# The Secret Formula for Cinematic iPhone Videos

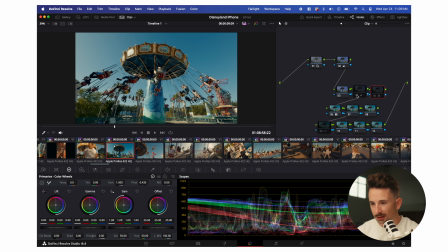But this is my Kodak LUT, so I'll throw that on there. Then I pump in a little bit of warmness into that image, just bring up the temperature. I'll go in and add just a very subtle curve down here. And then the last thing, and frankly, I think this is kind of the secret sauce in making your iPhone footage look cinematic,
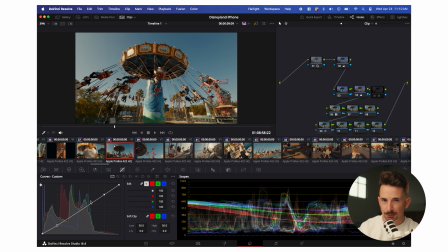especially if you don't have accessories like a mist filter on your phone, is using halation.
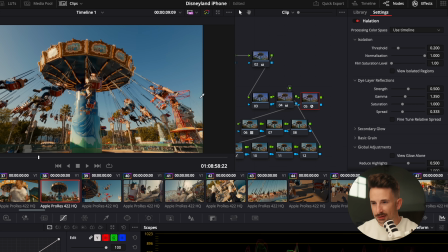So halation right here, if you can see that, it does a few different things. It's gonna bloom your highlights without needing a mist filter, by the way. And it actually pumps just a little bit more like saturation and color into the image as well. So with halation, you can adjust all these things as much as you want, but I tend to just go for the default, and it looks pretty good.
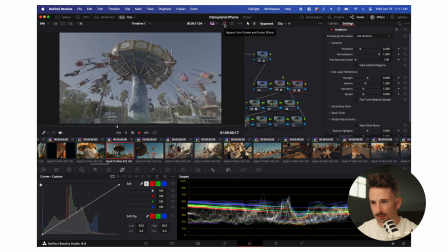So real quick, before and after. Not bad for an iPhone. And then the last thing here, and frankly, I'm gonna admit something, I've kind of been gatekeeping this effect. I do tell people about it when they ask, but I don't like publicly really talk about it. This is the first time I'm gonna actually show it in a video. There's a plugin called RSMB. I think it just means like real smooth motion blur or something like that. Now, basically what this does is you drag and drop it onto your footage and it'll automatically generate motion blur. So when you're shooting in bright light, especially on an iPhone,
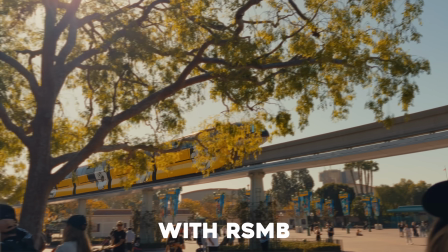you don't have an ND or anything, by default, your iPhone's actually gonna be cranking that shutter speed.
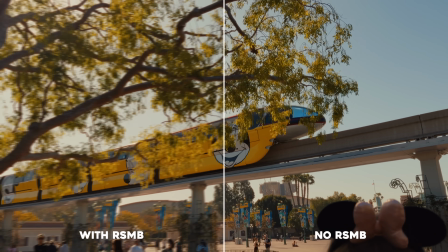Same thing happens when you shoot on an action camera in auto mode and a variety of other cameras, like they'll just automatically crank that shutter speed, which makes your image look too crisp, like the motion blur is almost non-existent. So again, when I'm doing those beginner versus pro series, a lot of the time I can't get my shutter speed where I need it, but I'm not too worried about it because I know when I'm editing, I can just pop on some RSMB and it's all good. So here's what it looks like without RSMB.
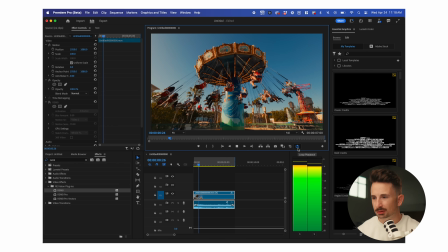It still looks good, but you can tell that it's kind of a high shutter speed. Like there's a lot of movement happening, but every person on the swing thingy, there's not really a good amount of motion blur. Then we turn on RSMB. Immediately, look at the difference in that frame right there.
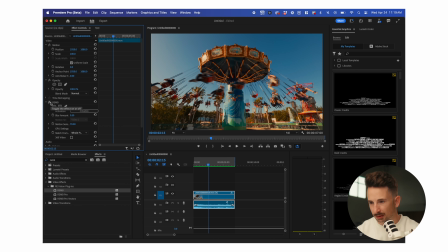Just look right here. Look at the difference already. So if we play that, suddenly it feels more cinematic. Like there is actual motion blur in an image that should frankly have motion blur.
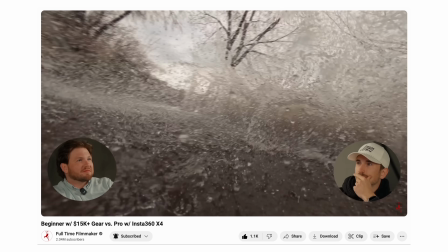And so when I'm editing videos, especially videos that have a lot of movement, like we just did a mountain biking one not that long ago,
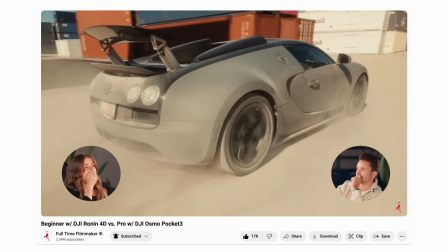that Bugatti video, I always use RSMB because it just makes that movement feel even more dramatic. And in the context of creating a good cinematic video, you want that motion blur. So go check it out. I think it's like $100 maybe, but I use it all the time. Worth every penny. Again, if you want to get that LUT that I used and actually some of my other digital assets, I'm giving them away for free. So just hit the link up here in the top right. Yeah, top right, or hit the link in the description. And if you're new to content creation, you're trying to wrap your head around the basics like aperture, shutter speed, lighting, composition, go check out our $27 starter course.
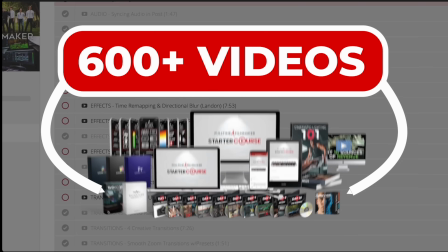It basically takes the 10 most important topics from our full course and condenses them down into a crash course for a fraction of the price. But either way, thanks for watching. And as always, if you have any further questions, please let me know.